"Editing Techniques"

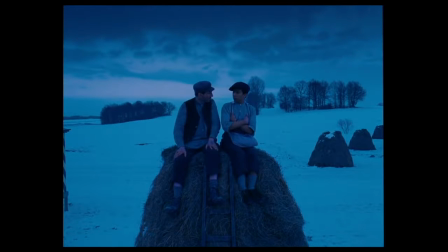0:00 Editing, an important part of the filmmaking process. But what is editing?
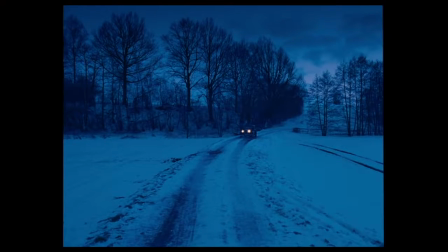0:04 Film editing is the art, technique, and practice of assembling shots from a coherent sequence.
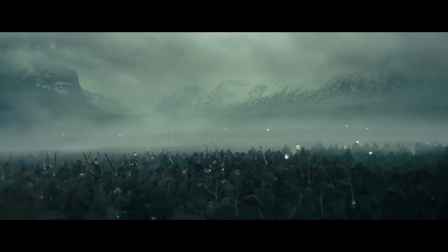0:10 Editing has changed dramatically over the last 100 years, with, in camera editing,
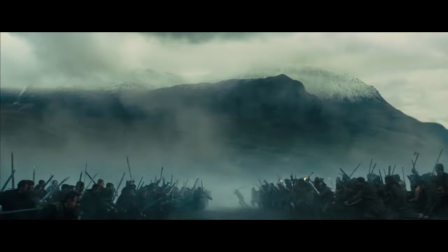0:15 we're simply starting and stopping the film in a camera so the camera is moved between shots or to create a special effect.
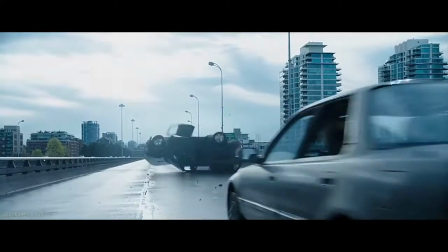0:22 In this video, the history, purpose, conventions, and techniques of editing will be covered to give a basic overview of editing.
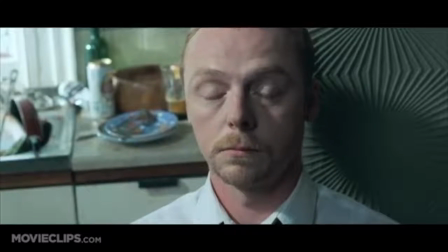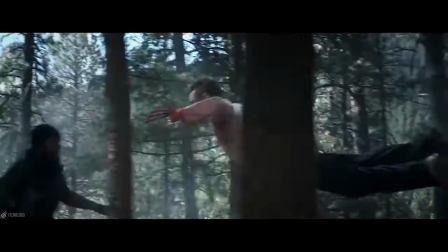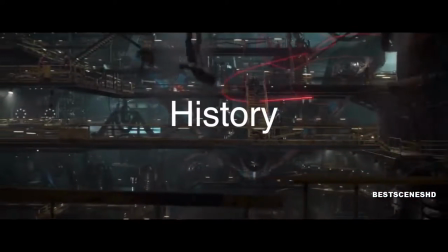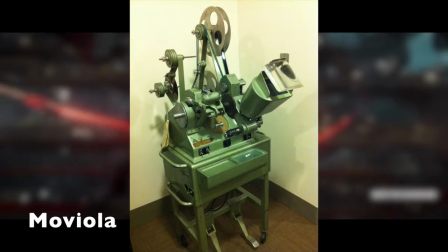0:46 Moviola was the first successful editing machine.
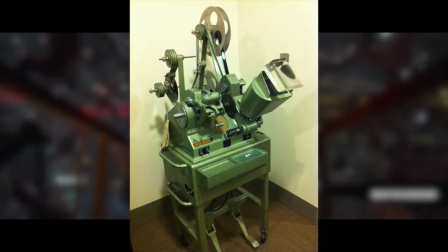0:50 A flatbed which was released in 1924 and controlled with 2 foot pedals and a handbrake.
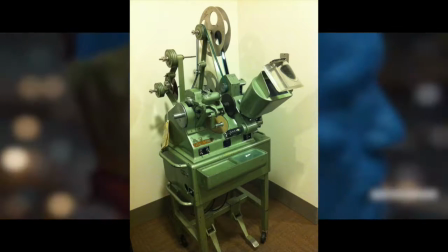0:56 It enabled the editor to see individual shots to decide where the best place
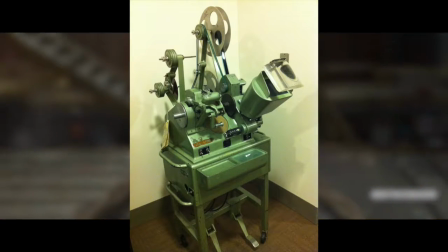1:01 to cut was and allowed 2 tracks of sound to be synced and played alongside the picture. The Steinbeck flatbed editor.
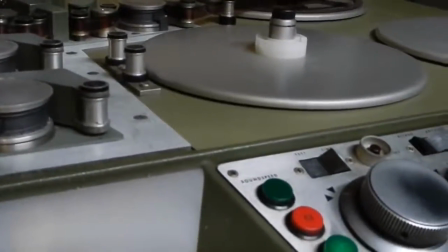1:08 Released in the 1930s by German company Steinbeck,
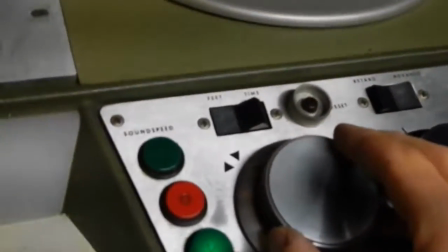1:11 which was usable with both 16mm and 35mm optical sound and magnetic sound film, and was the choice throughout the industry.
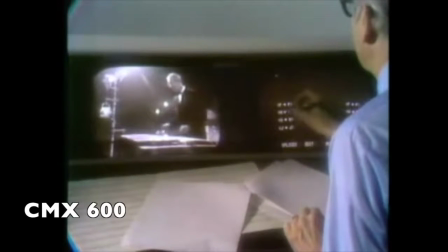1:19 The first non-linear editor was the CMX 600 and was introduced in 1971.
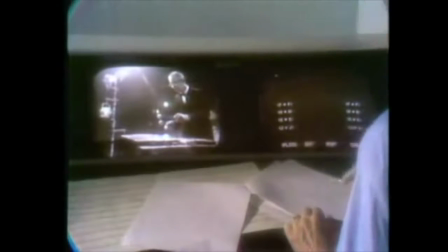1:25 This allowed editors to watch a playback of the tape while recording selected parts onto a second.
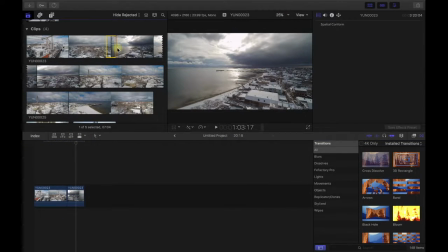1:31 While in the 90s digital editing software took over, the softwares that are widely used are Avid, Final Cut, and Adobe Premiere Pro. It also enabled non-linear editing to become easier via copy and pasting the footage into a different place. Digital editing software enabled editing to be produced on laptops, thus freeing them from the edit suite,
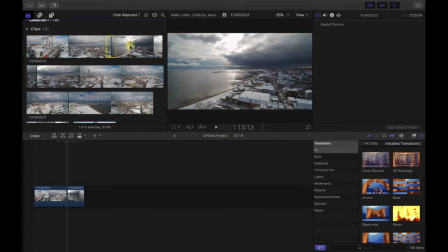1:51 which in turn enhances the efficiency of the editing and the ability to make individual content.
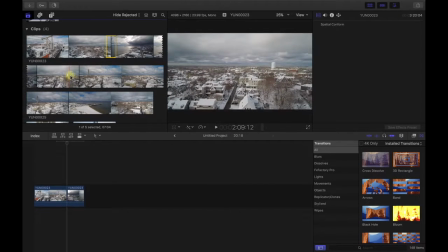1:56 It also resulted in a huge leap in special effects editing.
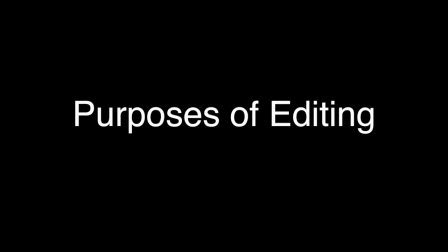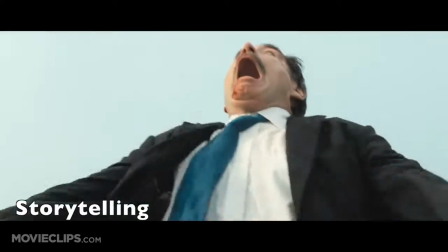2:05 Storytelling is an integral part of the film.
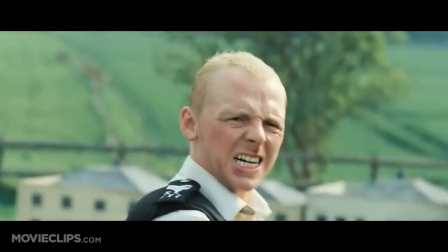2:08 The editor's job is to keep the audience's interest in the story, as they can further tell the story in the way that sets the pace, atmosphere, and tone.
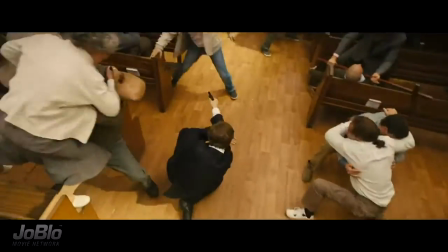2:16 This develops drama and motivation, while also helping to understand the relationship between the genre and the film that the audience is watching.
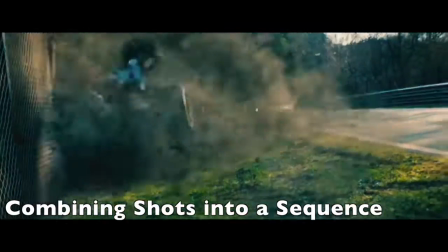2:24 Combining shots into a sequence is when the shots are placed together to make them flow. Once individually edited, they can be placed together to create the whole film. Pace can be sped up or slowed down depending on the narrative of the film.
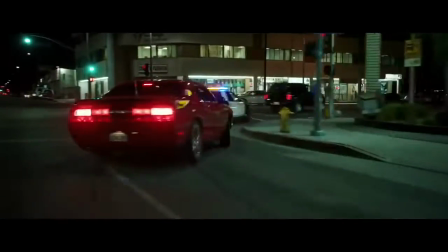2:38 Chase scenes tend to be set up at a faster pace, with shots being short,
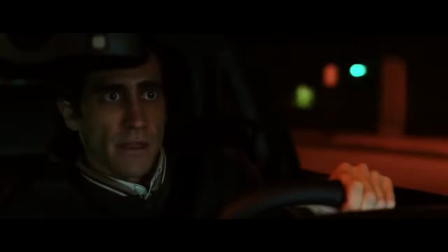2:42 which helps keep the audience engaged as the atmosphere is tense, since people don't know what's going to happen next.
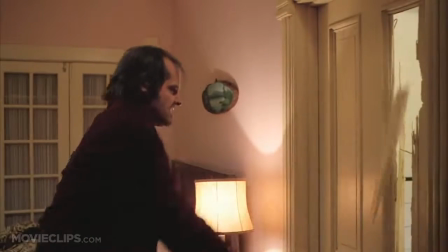2:47 While a slower pace can be used in crucial dialogue between characters so the audience can understand what's going on,
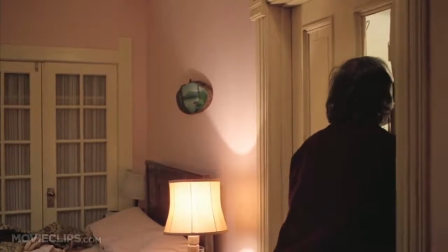2:53 or even in horror films as it creates more suspense, so the audience is scared, which is pivotal to the horror genre as a whole.
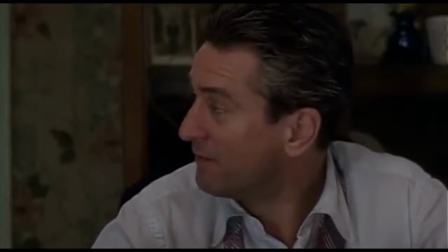3:04 Seamless continuity is key because if a prop or another little detail is missing when a shot changes from one to another, the space and the time of the shot is ruined.
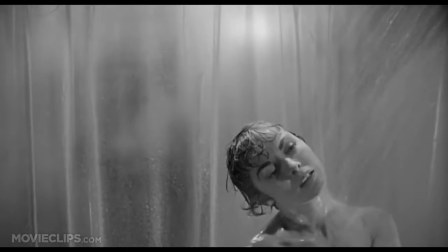3:13 Providing and withholding information. The shots the editor decides to use can add suspense or a sense of unknowing to the scene.
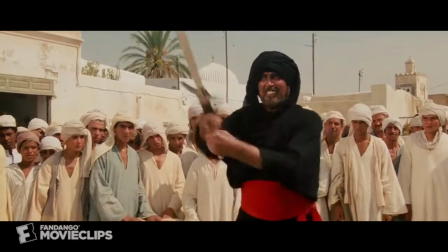3:21 An example of this is when the character conceals a gun away from the character and is then revealed to add a surprise for the audience and more drama to the scene.
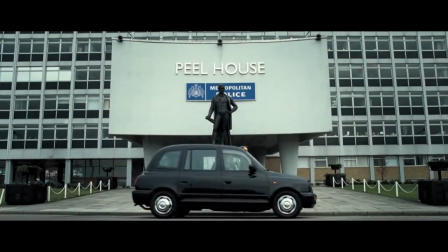3:29 Montage is where seemingly unconnected shots are spliced together to produce a further, often symbolic meaning.
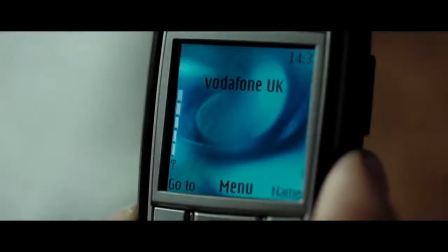3:35 This can be used to speed up the film when the main character travels to a brand new location for the first time,
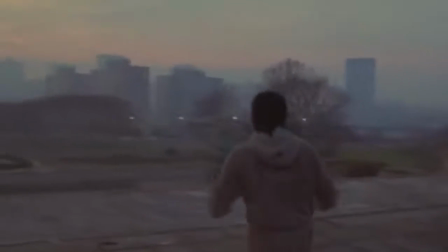3:40 or to make several months into a few minutes, with a good example being the famous montage in Rocky.
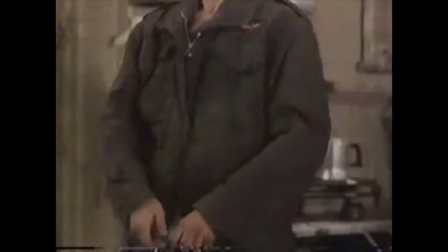3:45 A jump cut is where there's an abrupt transition from one scene to another. This is due to the way the shot is framed, causing it to look like a jump.
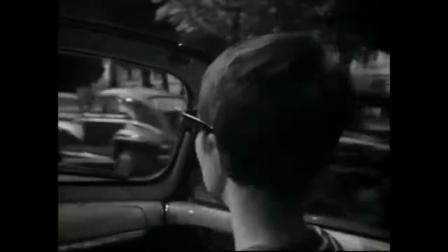3:53 This first came about in the French New Wave, especially noted in Jean-Luc Godard's Breathless.
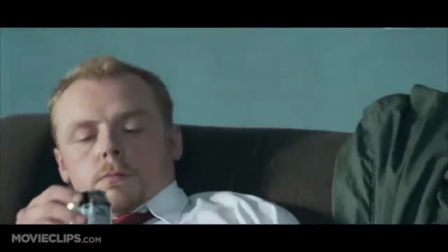3:58 To shorten the time of the film, they can also be used to add pace to a scene.
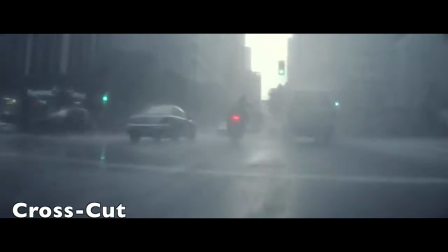4:02 Cross-cutting is used to establish action occurring in 2 different locations, commonly at the same time.